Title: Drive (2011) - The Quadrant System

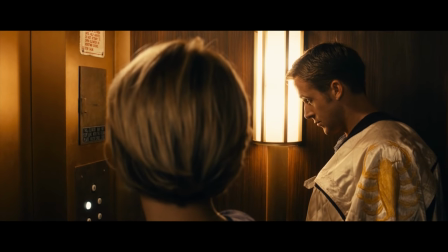8s
Hi, my name is Tony, and this is a quick Every Frame a Painting. One of the best compliments you can give a movie is that it just feels alive.
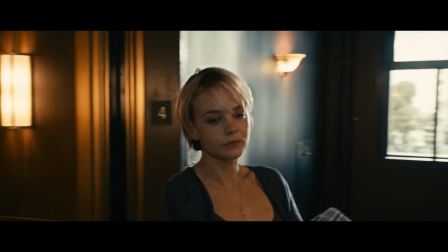17s
There's something in there that has a pulse that's unpredictable. It's not just the story or the actors, it's in the frames themselves.
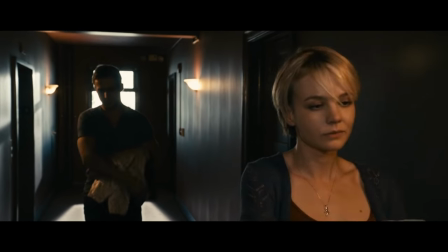24s
Consider this short scene from Nicholas Winding Refn's Drive.
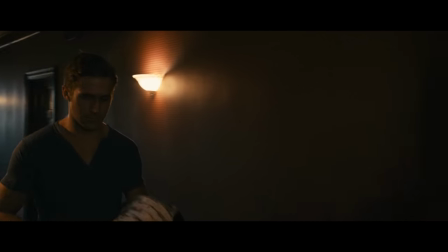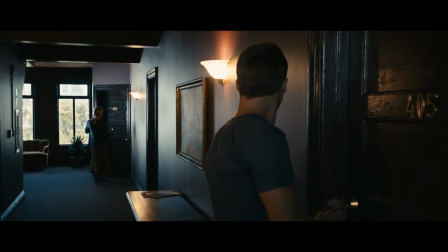33s
At first glance, it doesn't seem all that special. But check this out. Cover up half the frame. Notice that the right side of frame tells an entire story about these characters on its own, and the left side tells another complimentary story.
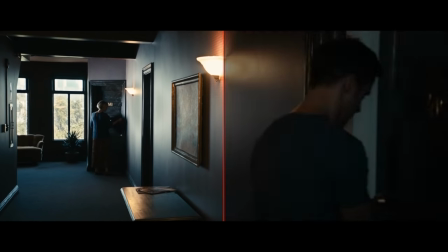45s
So a shot that could have told one thing actually tells two, and instead of being bored our eyes are constantly switching between the two halves of the screen.
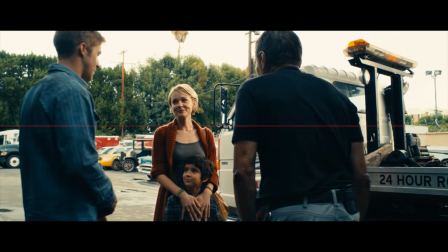54s
This time the dynamic isn't left and right, but top and bottom.
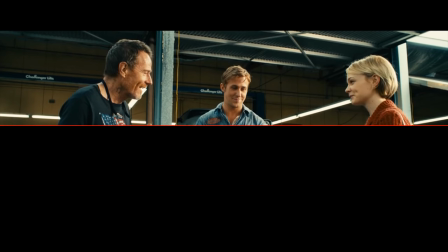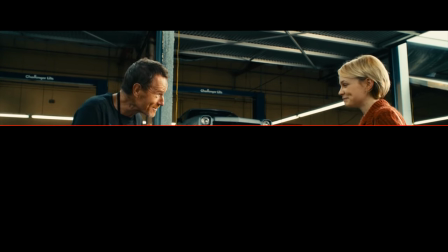64s
Up here we have a beautiful triangle of faces, and a composition full of vertical and diagonal lines, but check out what's happening below.
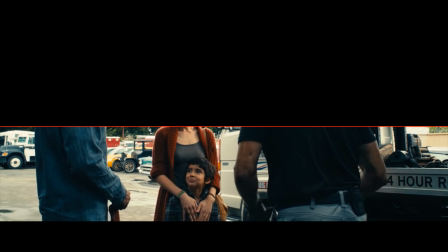71s
Even though we're not consciously thinking about it, the bottom half of this frame tells an entire story through the hands of the actors.
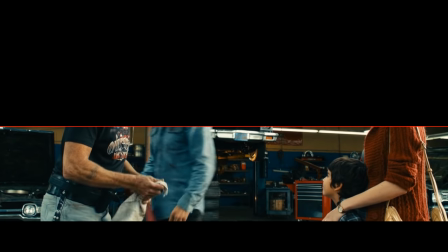78s Ah, you two know each other. Don't. Oh, look at that. We're neighbors.
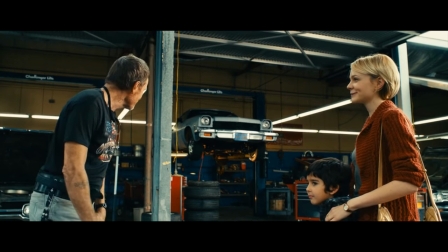83s Neighbors? Very good. Well, we'll try to be neighborly too.
And when we say a film is alive, this is part of what we mean.
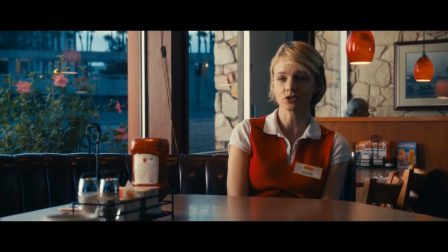89s
There are subtleties of storytelling and behavior, not just where we look, but where we don't look.
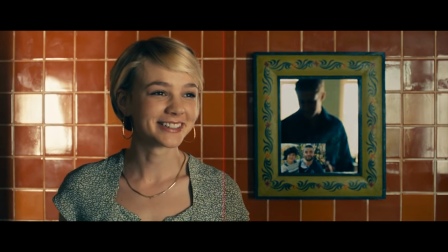94s
And as you watch drive, you start to see the pattern. Almost every shot has a compositional balance between left and right, and also top and bottom.
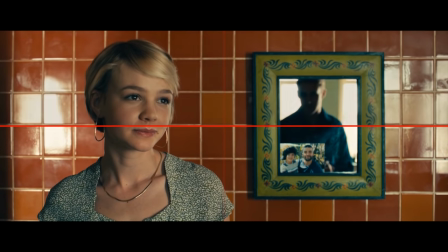103s
A quadrant.
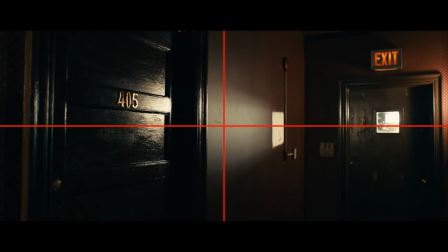105s
At first, this might seem restrictive, but using this basic tool, watch how the director takes a conventional scene and does unconventional things.
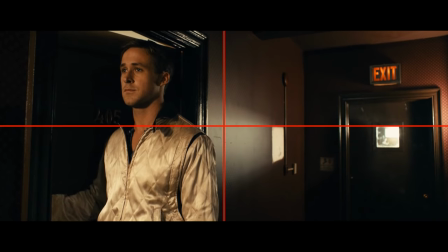113s
As the driver enters, he's up in the top left. So naturally, we assume the next shot will have the other person in the top right. But instead...
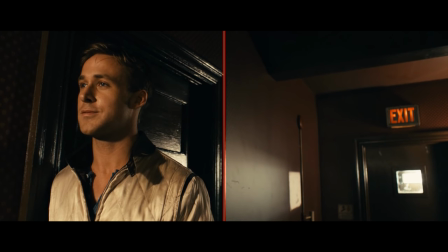123s
Once the shots move closer, we get two characters short-sighted like this, with tons of space behind them.
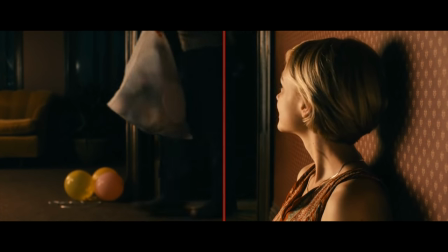129s
Even though they want to talk, there are other obligations.
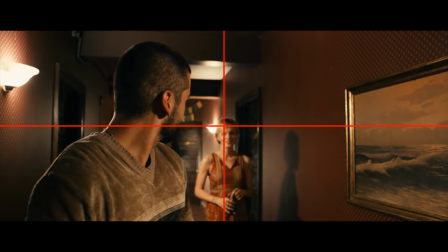134s
Once the two men confront each other, notice that they occupy the same quadrant, with their eyes in the same spot, because they're fighting for the same position.
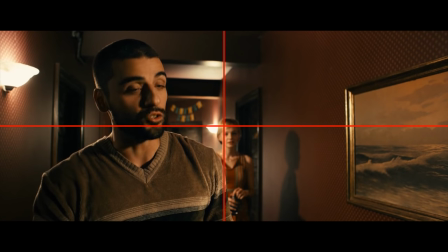142s
Meanwhile, Irene is framed top right or dead center, the object of their affections. Even though she's out of focus, watch her performance.
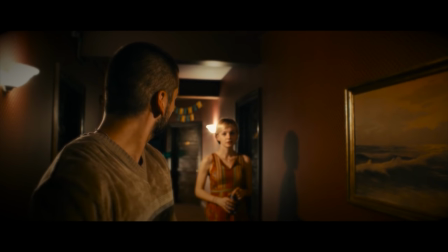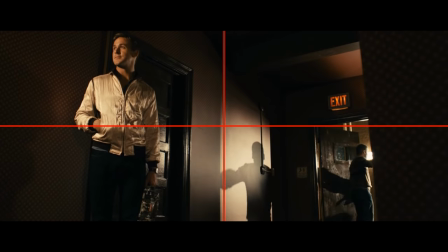154s
The scene finally pays off in this image, balanced between top left and bottom right, letting us visually compare the two men and see the long shadow one casts towards the other.
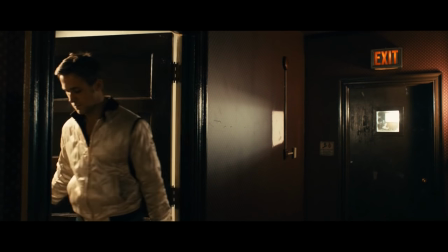163s
Even though we've seen this exit door since the first shot of the scene, the visual payoff is actually unexpected.
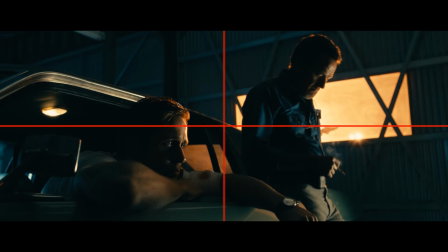168s
And the director, by emphasizing different quadrants, can create shots that are both tightly composed and weirdly unpredictable.
All these priceless cars, one would think you'd have better locks.
If you enjoyed this, feel free to play around with quadrants.
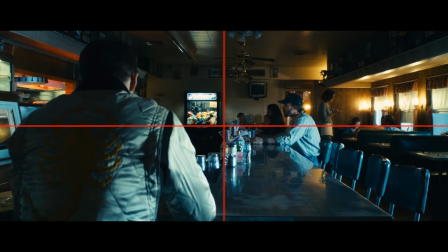181s
They're a very old, simple tool. And you shouldn't copy Refn, just start with the same toolbox and see what you come up with.
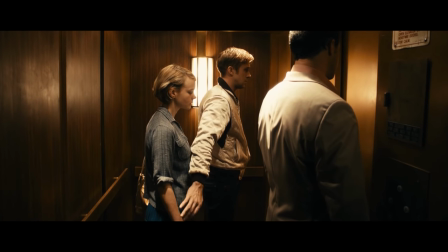187s
Remember, you don't need steadicams or cranes or drones or the latest 4K whatever.
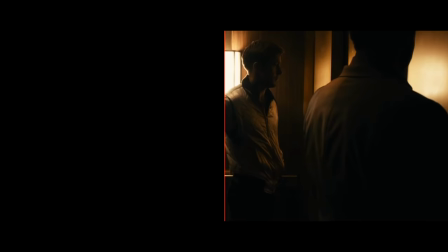193s
You need top, bottom, left, right. And the good sense for how to put them all together.